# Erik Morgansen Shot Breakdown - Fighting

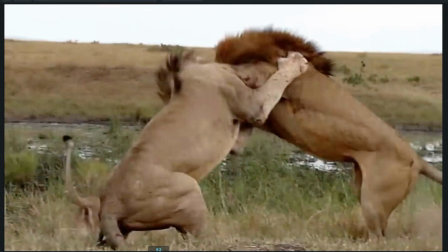[4:06]
In this case, this is going to happen by the way that these two lions are attempting to throw each other to the ground.
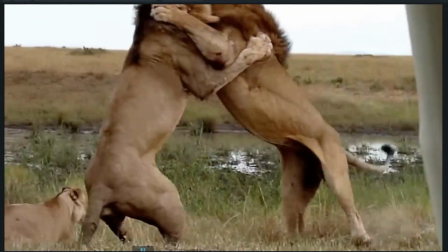[4:14]
So notice how when they first make contact, they're pretty well squared up to one another, and it almost looks like a mirrored image when they make contact, right?
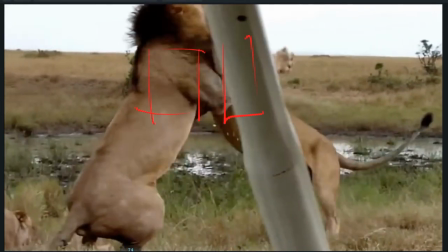[4:22]
Both of their chests pointed almost directly at one another. Their hips pretty well squared towards one another like this. So if they just kept pressing against each other this way, neither of them would get anywhere.
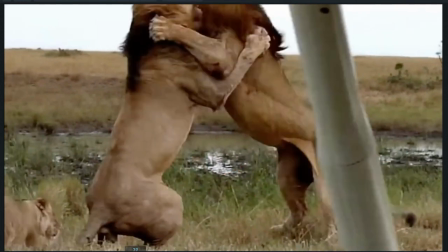[4:32]
So something has to happen, something has to change. And so you'll notice what this lion here does is he shifts his hips around here,
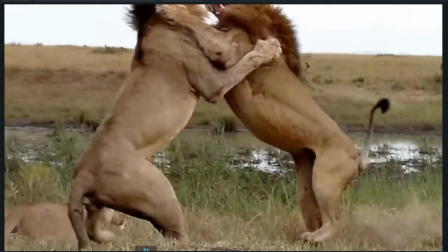[4:40]
away from square, pushes off and turns here, his hip like this,
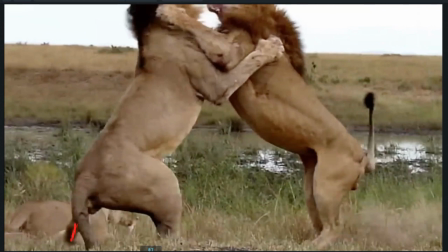[4:47]
takes this step back further with his other foot to get a wider base, and then rotates, pulls on this side and pushes here.
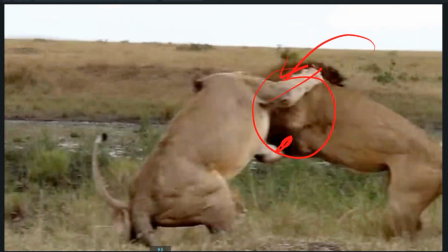[4:56]
and he's twisting this lion this way, but then he's also moving his hip out towards us. And what he's doing essentially is he's pressing here
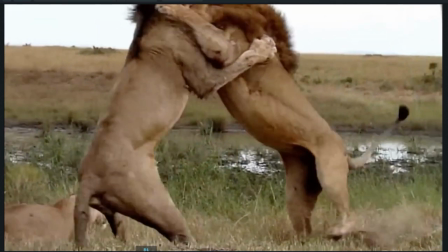[5:05]
along the opposite shoulder and then quickly pulls his body out in the opposite direction.
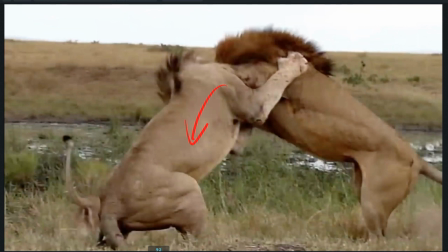[5:12]
So he takes that pressure and releases it immediately and creates a space there for this lion to fall into.
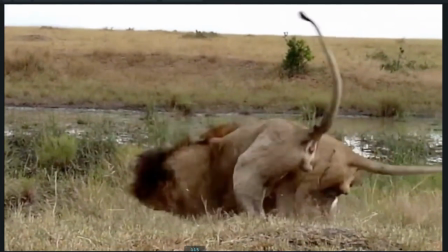[5:18]
And that's why he falls to the ground here and the other lion is able to get on top. These lions aren't just trying to throw each other to the ground, they're also trying to pin them there.
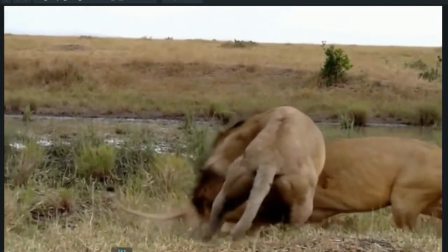[5:25]
So this moment here where this lion throws the other one down,
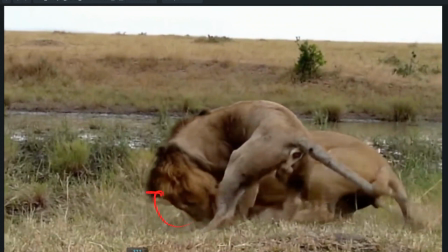[5:29]
if he's able to actually get his head around and grab the neck of that other lion and hold his head in place, particularly hold the head of the other lion away from him, the lion on the bottom won't be able to turn into him and won't be able to get away. And that's extremely dangerous for the lion on the bottom.
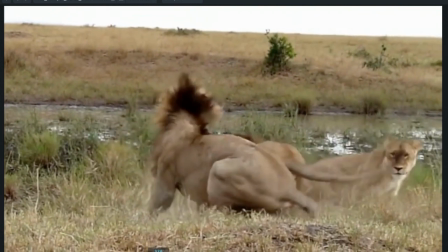[5:44]
In that case, he doesn't really have much that he can do. He's really trapped. So you notice that this guy still has his head mobile.
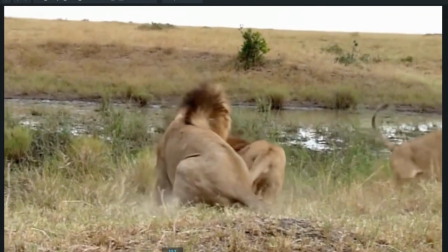[5:50]
He's able to turn back into this lion.
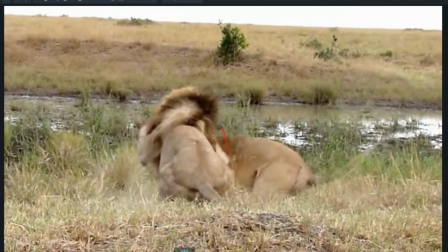[5:56]
He's able to get his hand over the top of him, push him away,
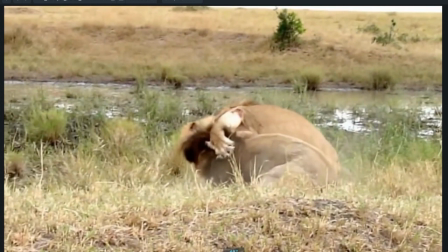[6:00]
and then still keep his head free by way of creating space with this arm pushing against him.
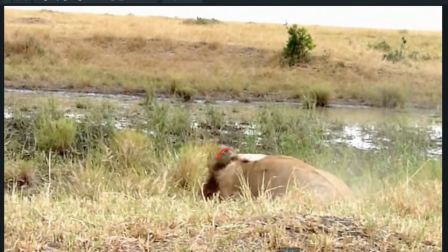[6:06]
So in this moment here where he gets pushed down again, and then he pushes against the head of this lion like this, he's still creating some space there.
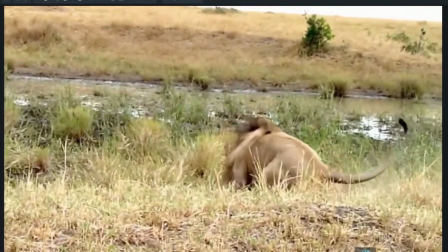[6:13]
So he's able to get his head free through here, and you can see how quickly he twists his entire body and gets around that way.
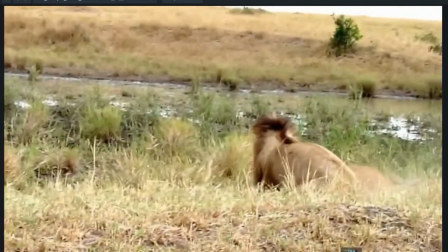[6:20]
That's what's keeping him safe. If he gets his head pinned in one position, then he's pretty much done for.
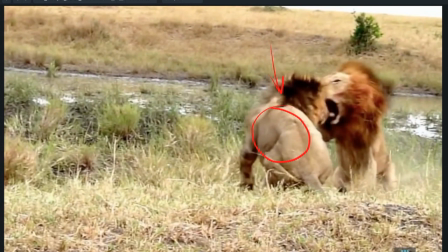[6:24]
If this guy's able to get his weight on top of him, get the force of gravity and the force of his own body weight there, and hold his head into position, it's extremely dangerous for the lion on the bottom.
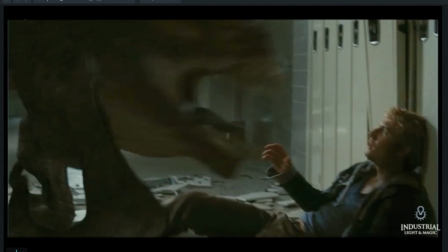[6:37]
So let's go back to my shot and I'll talk about how I applied some of those principles that we just saw in the reference. So this collision that happens here,
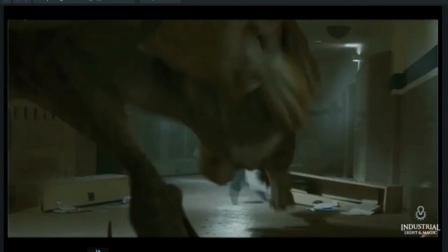[6:45]
because of the way that the shot is composed, I've got a live action background, so I don't have any choice about how I'm composing the camera.
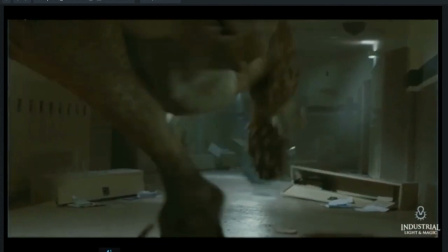[6:52]
So I've got this quick whip pan that happens through here,
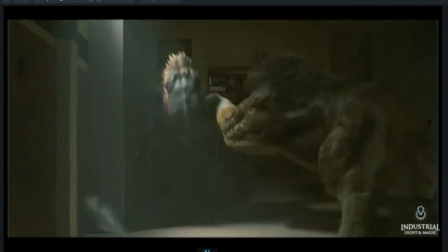[6:55]
and I know that I have to have the character end up over here very quickly.
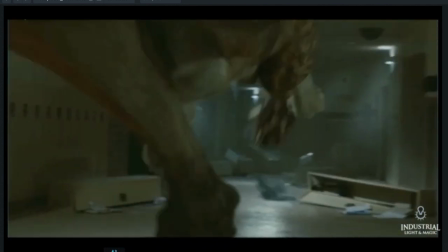[7:01]
So the fact that I don't see the contact happen, it's not a problem. I will see the result of that contact happen by the way that this character is sliding away from camera,
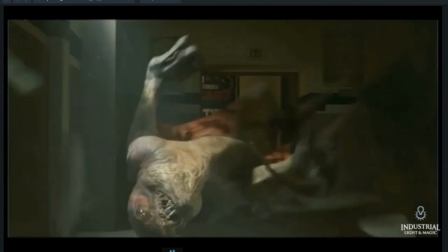[7:10]
the shake on the head that happens through here as it bangs against the ground,
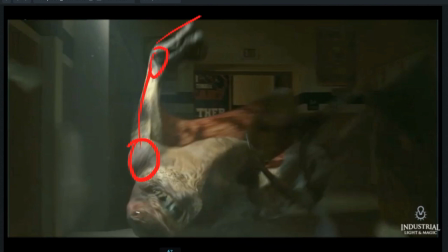[7:15]
and then the elbow and wrist and shoulder as it crashes into the wall,
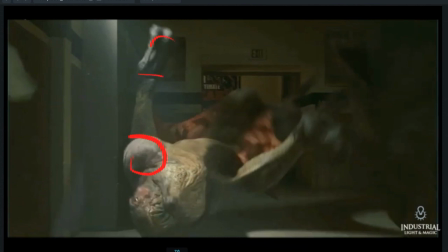[7:21]
and you get this sense of reversal on the hand and a bounce in and out of the shoulder. So I get enough of a
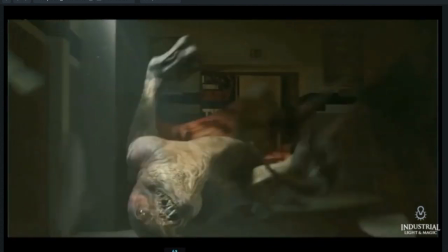[7:27]
feeling of impact with the ground and sliding away that it sells the collision that happens
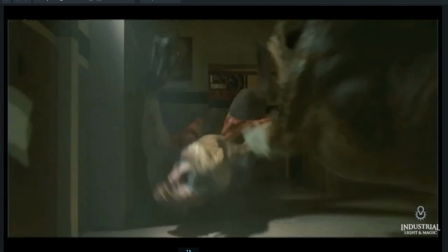[7:33]
even though we don't see it. And then after that, the next thing I'm going to do is similarly to what we saw with the lions.
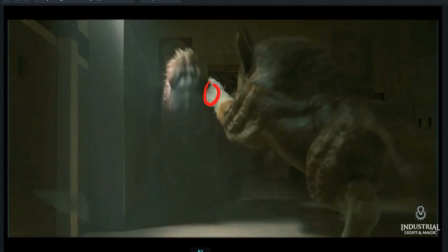[7:41]
I want to make sure that this swipe that happens with this hand feels very heavy and strong and violent. So I'm going to make sure that the body's involved, and you can see that I'm lifting up the hip and twisting it in opposition to the chest.
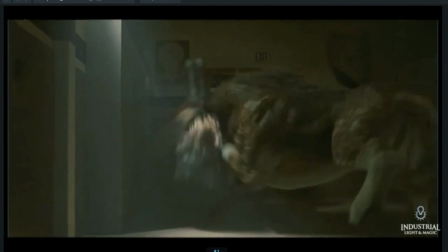[7:57]
The chest comes down like this as an anticipation and kind of holds in place and then rotates the opposite way
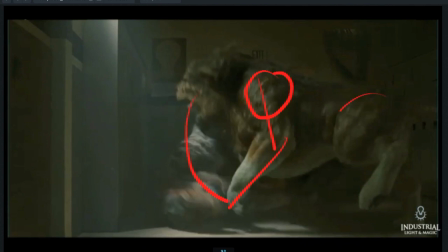[8:05]
as this swipes down and the hip rotates counter.
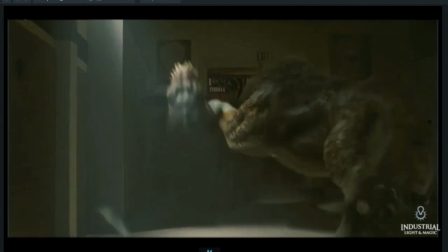[8:10]
So I get this nice twisting action in the body like this, so it really feels forceful.